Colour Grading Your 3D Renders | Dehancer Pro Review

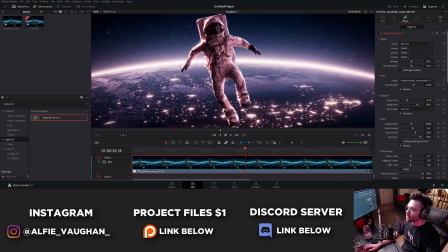(8:21)
Okay and there we go this is my final color grade that I've done I always really love the way that film grain looks on space renders I
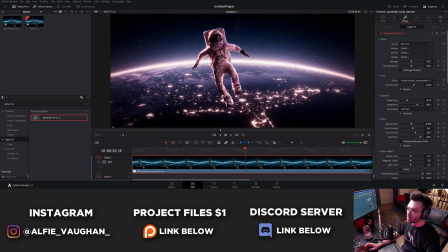(8:27)
think it's just because it's reminiscent of those early photos of the moon landing and stuff but it just looks really cool how the grain's kind of
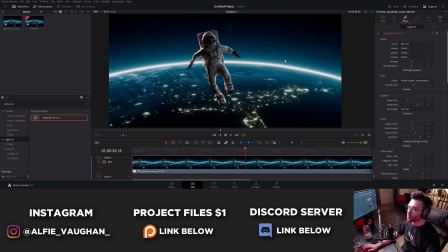(8:32)
in this gradient of light so like I said this is this is the grade this is the before and this is the after obviously quite
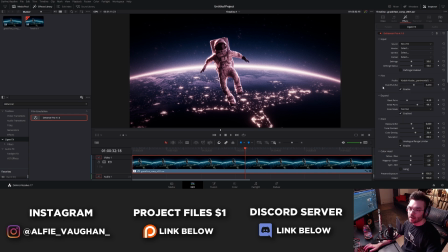(8:40)
a striking difference I used the Kodak Kodachrome 64 film profile then I went through and I crunched down the black and white points a bit so I added a bit more contrast into the image I turned up the tonal contrast and the color density a little bit and dropped the saturation ever so slightly.
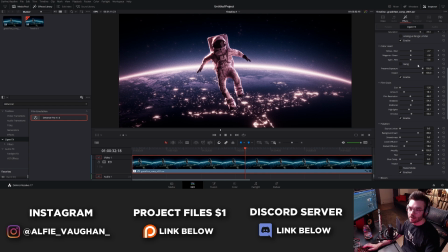(8:54)
A little bit of messing around with the colors just swung it slightly more towards a sort of magentary color. Put a little bit of grain on it and knocked it back a little bit from the default but still left it quite prominent.
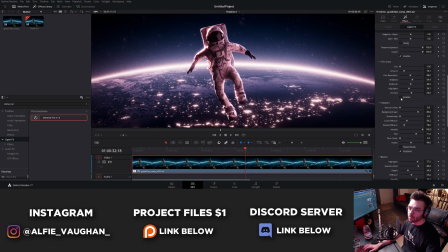(9:02)
This is before this is after so you can see obviously quite a lot of grain but I really like how that looks. This is the halation.
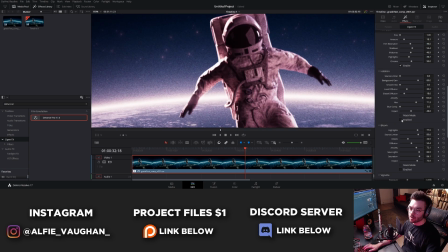(9:07)
I'll turn off the bloom as well and add them one at a time. So the halation looks like this, pretty simple. As you can see it kind of adds like a nice reddy color that's coming off of some of the highlights from the sun and then this is the bloom on top of that which is kind of like a general glow over all of the highlights in the shot.
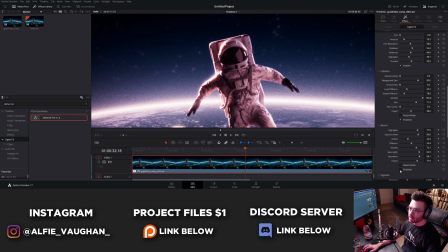(9:19)
It adds some really nice pings that come off some of the highlights from the suit where it's really catching the sun.
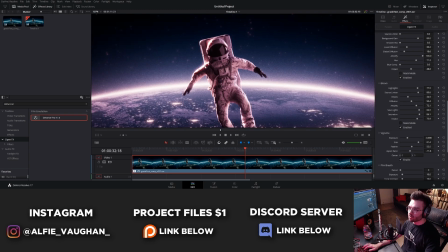(9:23)
It's light artifacts like this that make it feel really grounded in the real world and sometimes make your comps feel that much more realistic.
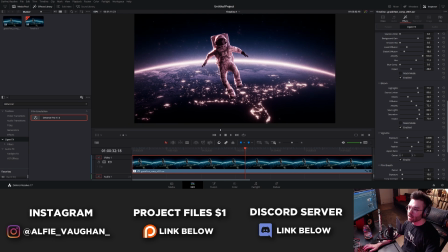(9:28)
So I slap it on everything. Then obviously there's quite a strong vignette on this. This really helps to kind of focus your eye on the center of the frame and take away from some of the edges where the highlights are. And I didn't bother with the gate weave or the film breadth just because this is a still frame so it doesn't need any of that stuff. But yeah once again before and after.
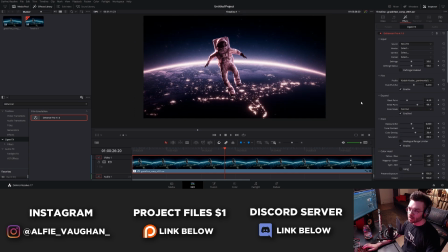(9:43)
Before, after, before, after. Took me probably two or three minutes to do that and it's a really really striking look so there we go that's my overview of using Dehancer Pro in DaVinci Resolve I'm not being paid to say anything nice about this I can say whatever I like and this is my opinion I'm going to continue to use this in DaVinci Resolve after this review to add that little secret sauce onto all of my renders and my live action footage I think it's a really user-friendly and quite concise way of adding that last five percent onto your shots it's really easy to use you can get great results just by swinging the sliders around until you find something you like the film stock profiles are really cool there's a massive range of looks in them and I think that alone is a really cool feature and then the stuff like the bloom inhalation just adds that last little chef's kiss onto your color grade so my actual opinion on this i think it's really good if you're interested in picking up yourself there will be a link in the description i'm going to continue using it because i think it's great i hope you guys have enjoyed i know it's been a slightly different video we'll be back to blender in the next one thanks very much for watching if you enjoyed consider liking subscribing and i'll see you very soon